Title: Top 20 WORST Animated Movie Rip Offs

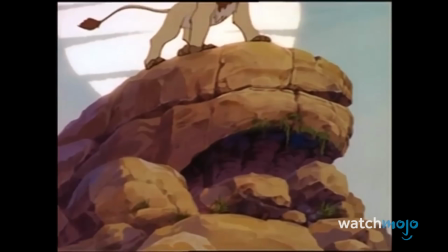(4:07)
Overall, it's a poor attempt at capitalizing off a fantastic piece of art,
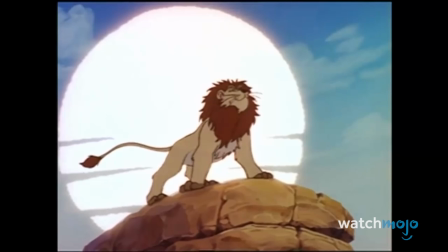(4:12)
and it quickly fell to the wayside as the Disney property continued to skyrocket in popularity.
Someday, he would be the Jungle King.
16.
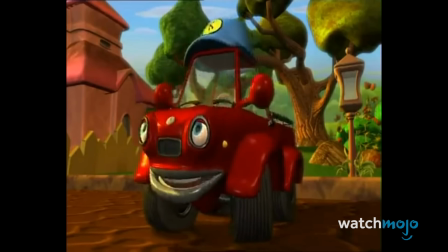(4:23)
Kiddo the Super Truck On paper, a film about a truck with the ability to turn into other types of vehicles doesn't seem like the worst plan.
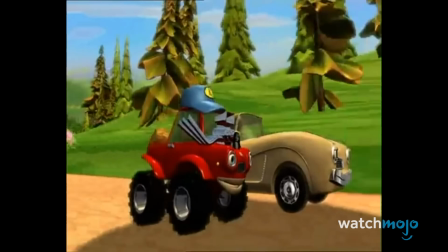(4:30)
It's a simple yet effective idea, especially for a kid's movie.
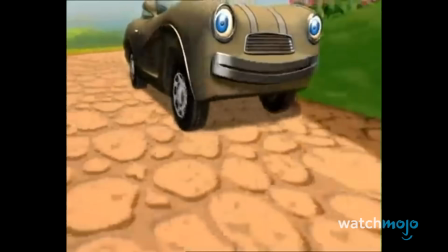(4:34)
However, when it came time to execute the ideas, the creators struggled with fleshing out that concept.
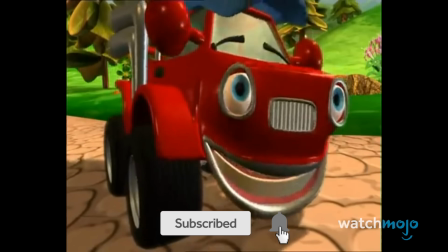(4:44)
While the animation is fluid, the car's faces definitely veer into the uncanny valley.
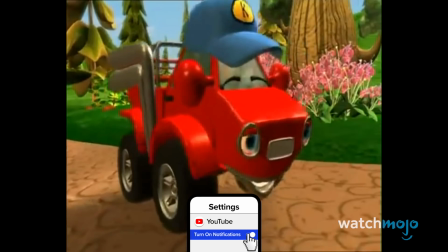(4:49)
The sound effects are often far more dramatic than they need to be.
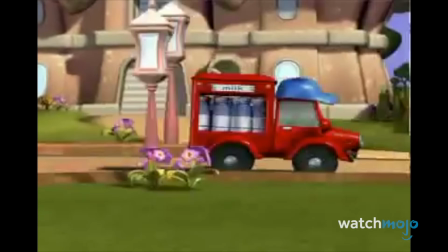(4:53)
Although, there is something hilarious about the sound of loud truck horns and angry honking accompanying a bunch of wholesome, smiling cars.
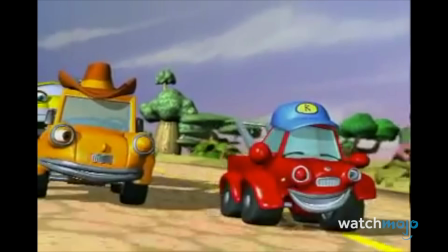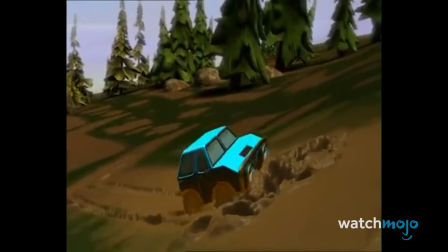(5:07)
While it's inoffensive, it doesn't hold a candle to the Cars series, either in design or story.
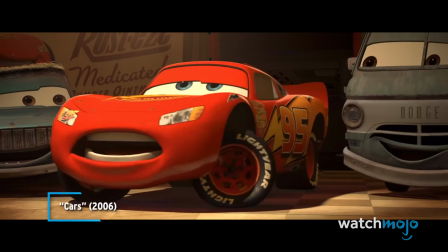(5:14) You two can look like me. Ka-chow!
Number 15.
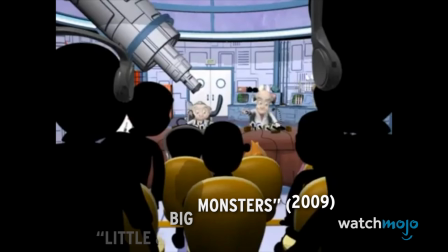(5:20)
Little and Big Monsters The biggest sin a film can commit is being boring. And that's the unfortunate case for this one.
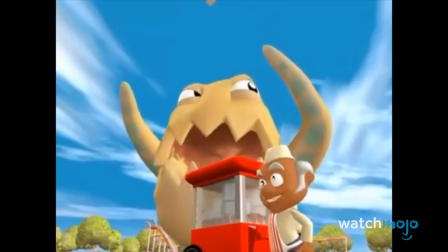(5:28)
The chain of events are basic. a couple of scientists accidentally create a group of monsters and with the help of two kids try to stop them.
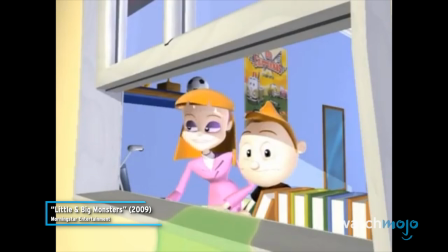(5:35) Oh my goodness, that can't be what I think it is. We have to tell Uncle Crumb.
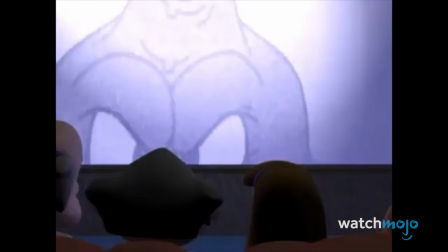(5:40)
It's not exactly Citizen Kane, but the problem definitely doesn't end there.
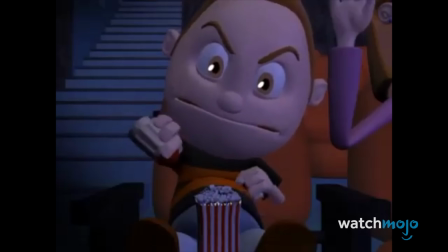(5:44)
While they have the interesting plan to have the creature's sizes affected by food, they don't do much with it.
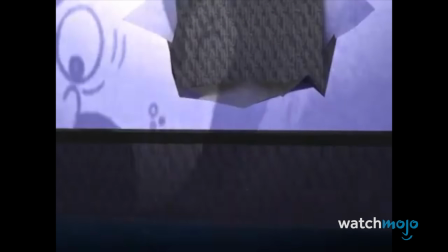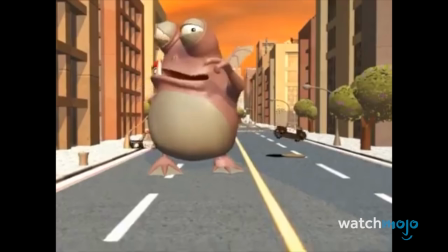(5:57)
The characters and settings seem thrown together and come across as flat despite being 3D.
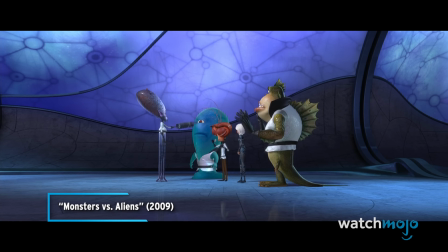(6:02)
It lacks any real charm which the real Monsters vs. Aliens had in spades, especially from the Ensemble cast.
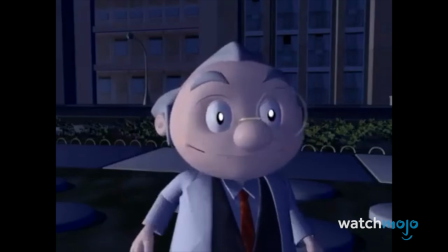(6:09)
This simply can't measure up, resulting in an uninspired final product.
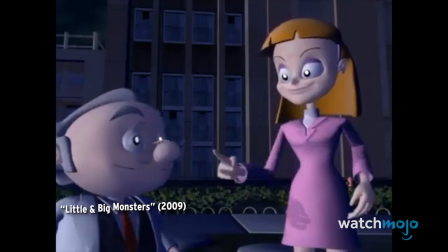(6:14) It really works! Did you hear that? I always knew you were a genius, Uncle Crumb!
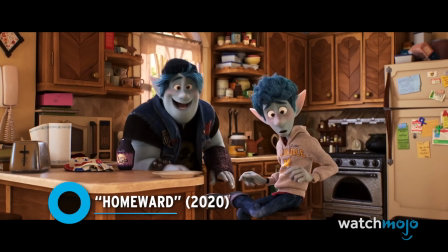(6:21)
Number 14. Homeward Even flicks that didn't make a huge splash aren't safe from being ripped off.
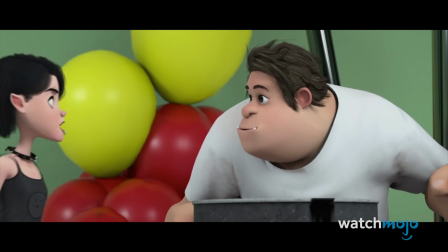(6:28)
While Onward didn't see much financial success due to the pandemic,
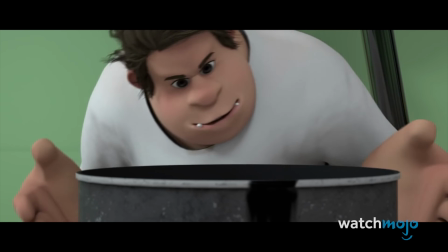(6:32)
that didn't stop a studio from making their own similarly titled Mockbuster, Homeward.
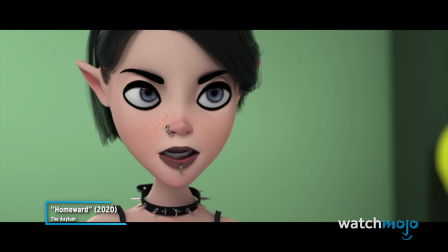(6:37) I need more milk. It does the body good. Go get some, please.
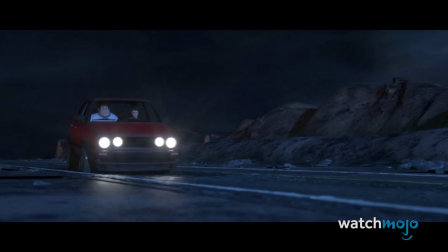(6:42)
The leads being part human and part fantastical creature doesn't come across well at all, leading the protagonist to look more like weird guys rather than an orc and an elf.
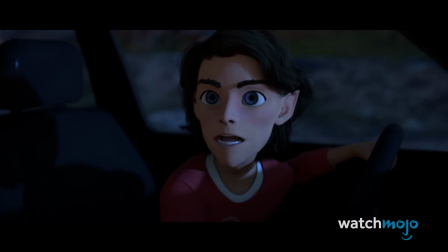(6:51) Going on a road trip. No talking. Understand? Nope.
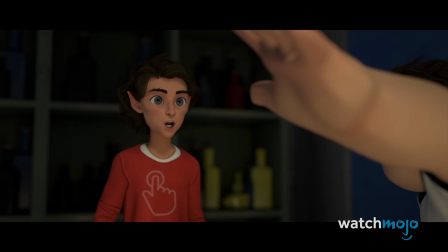(6:56)
They also have problems with the brother's relationship. While they have an interesting aim for the overarching story, they aren't able to properly execute it.
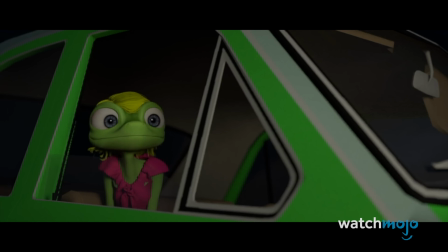(7:04)
Even with the lackluster reception of Onward, people could still agree that it was miles ahead of this imitation.
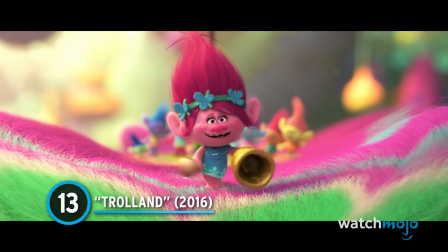(7:12) That's so cool!
Number 13. Trollland We're not entirely convinced this isn't just an elaborate prank against its viewers.
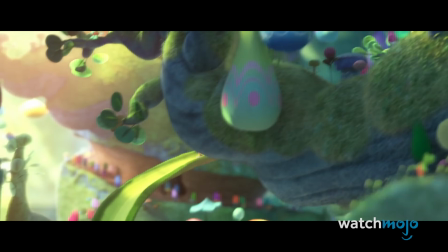(7:21)
Based on both the toy and the motion picture, Trollland was a mockery of the Trolls' brand.
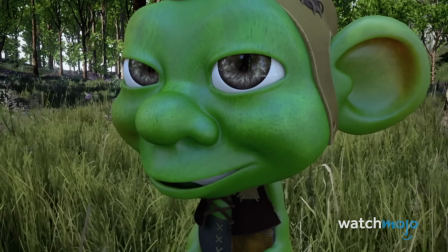(7:27)
Instead of being cute and brightly colored, they all look horrifying with eyes that stare directly into the audience's soul.
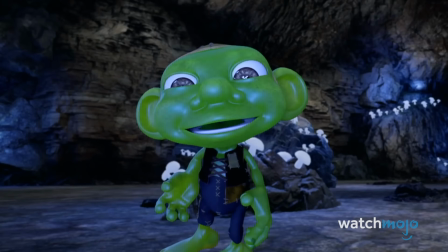(7:39)
Beyond their appearance, the way they move is odd.
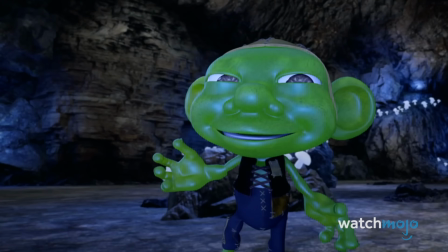(7:43)
They seem like they are being dragged along rather than moving naturally, making it seem more like a horror movie than a children's film.
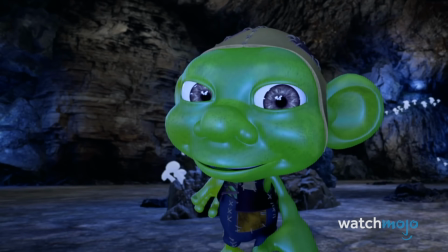(7:49)
Even talented actors like Dick Van Dyke can't help the final product.
Nothing good could come of this.
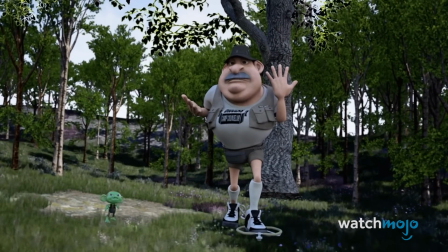(7:55)
While the source material may not be someone's favorite, it still has plenty of personality, something this one can't boast.
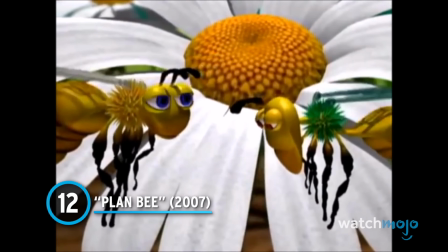(8:02) Ow, ow, that has to hurt.
Number 12, Plan B. This could truly strike fear into the hearts of anyone that watches it.
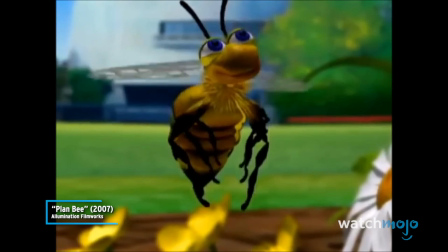(8:11) Smell that? Flowers in full bloom. Don't you love being a bee?